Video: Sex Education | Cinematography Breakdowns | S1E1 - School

I mean, to do a shot like this where you're tracking through the roof space, looking down with all of this to get it to the point where the set actually works for that, must have been quite a lot of effort. So they've really gone to town to make this work. All the lighting is window light here, and we got a lot of negative. So where before I said that in this series generally, we're not finding these high contrast ratios, this location is one place where we actually do get those really high contrast ratios because it's a bit dingier,
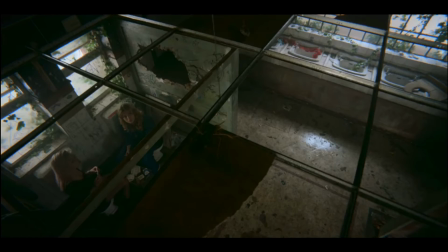a bit darker. There's a shady character to the whole location.
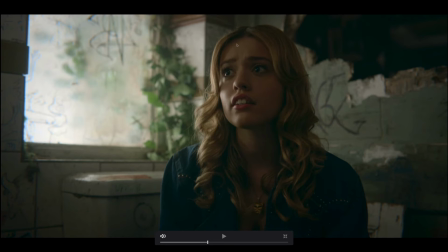It's a little bit seedy. Now we have a much, much higher contrast ratio on, I can't remember her name, just here. Lit with this window, works really well, all just coming into the side, but still pretty beautiful light.
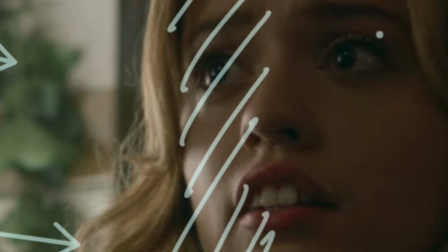We've got a couple of pops in her eye, just there, one there, and a bigger one just here. The bigger one is going to be what is basically lighting her face and giving this soft look, and then the others are probably just elements of the location, windows, that kind of thing, just popping into her eyeball,
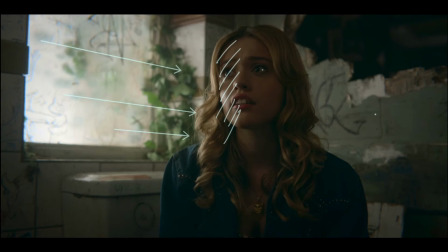but not really playing all that much on her face. Got a big dark area just here, but for the most part it is just feeling like that's the window light coming in. To do this, I reckon you could get away with a smaller 4-foot frame or something like that closer in. You don't need big frames when you're working in this. In fact, big frames start to become really problematic in this kind of location where you do want things to go off to darkness. You need a lot of flagging, you need a lot of control to make those frames do what you need. And for a close-up shot, totally not worth it. You can get away with a smaller fixture, you get away with smaller frames, and you bring them in closer. You can use grids, you can control them a lot more easily, and it will allow you to perhaps work on a reduced crew, a reduced scale to get these kind of shots, so you don't need to put as much effort in.
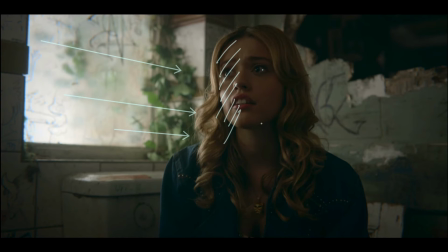Good contrast between the key and the fill side just here. A lot of shaping around her face, so it's flattering, whilst at the same time being in this kind of dingy, dark environment.
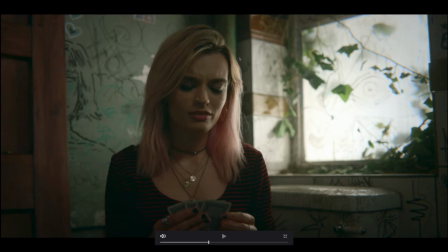Maeve's light feels perhaps a little bit harder down the edge of her face, just here. But it's very similar to what we were seeing before, so move on. Another example of an interesting frame here.
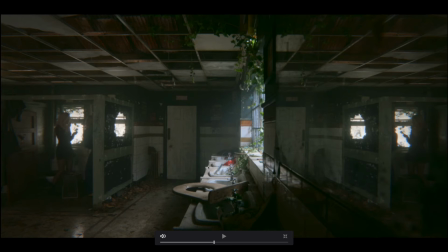We got this light coming in, and it isn't falling that far into the space. It really is just tickling along these sinks.
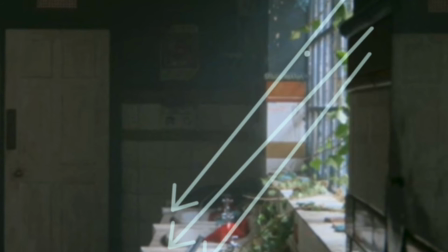And you can see, actually I've just covered it, you can see the shadow just here, and that's giving you a really good idea of where this is actually being cast. If I just draw that shadow line, that's the angle light's coming in at.
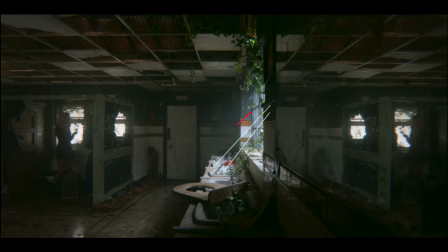And if you follow that angle, so if we take that again and we follow it, that's about where it gets to. So it hits the sinks, and then it looks like it's been flagged off a little bit. You can see a little bit of lightness along the floor down here.
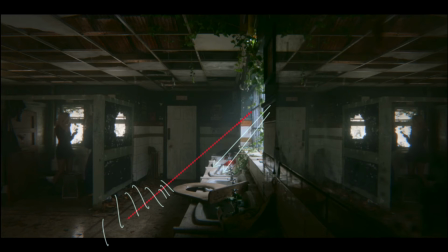This is all slightly illuminated from that light, but the sink is the dominant feature, and this windowsill just here. Maeve is not completely obscured within the shot because these windows act as a frame, so she is almost silhouette. And we've got this cool thing where this entire frame is split in two, and we've got this mirror world just here, which is even darker and dingier because you've got all the imperfections and the dirt on the mirror. And we see Maeve twice, so it's really hard to know where to look. You're kind of drawn to the center of this frame because of everything that's happening with all the lines.
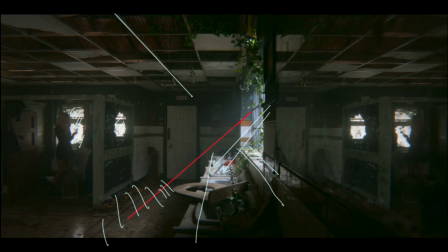You've got so many lines going on in the roof just here, taking you in that direction, pointing you in this direction, and everything with the light as well, just creating this really obvious area just here where you kind of want to look.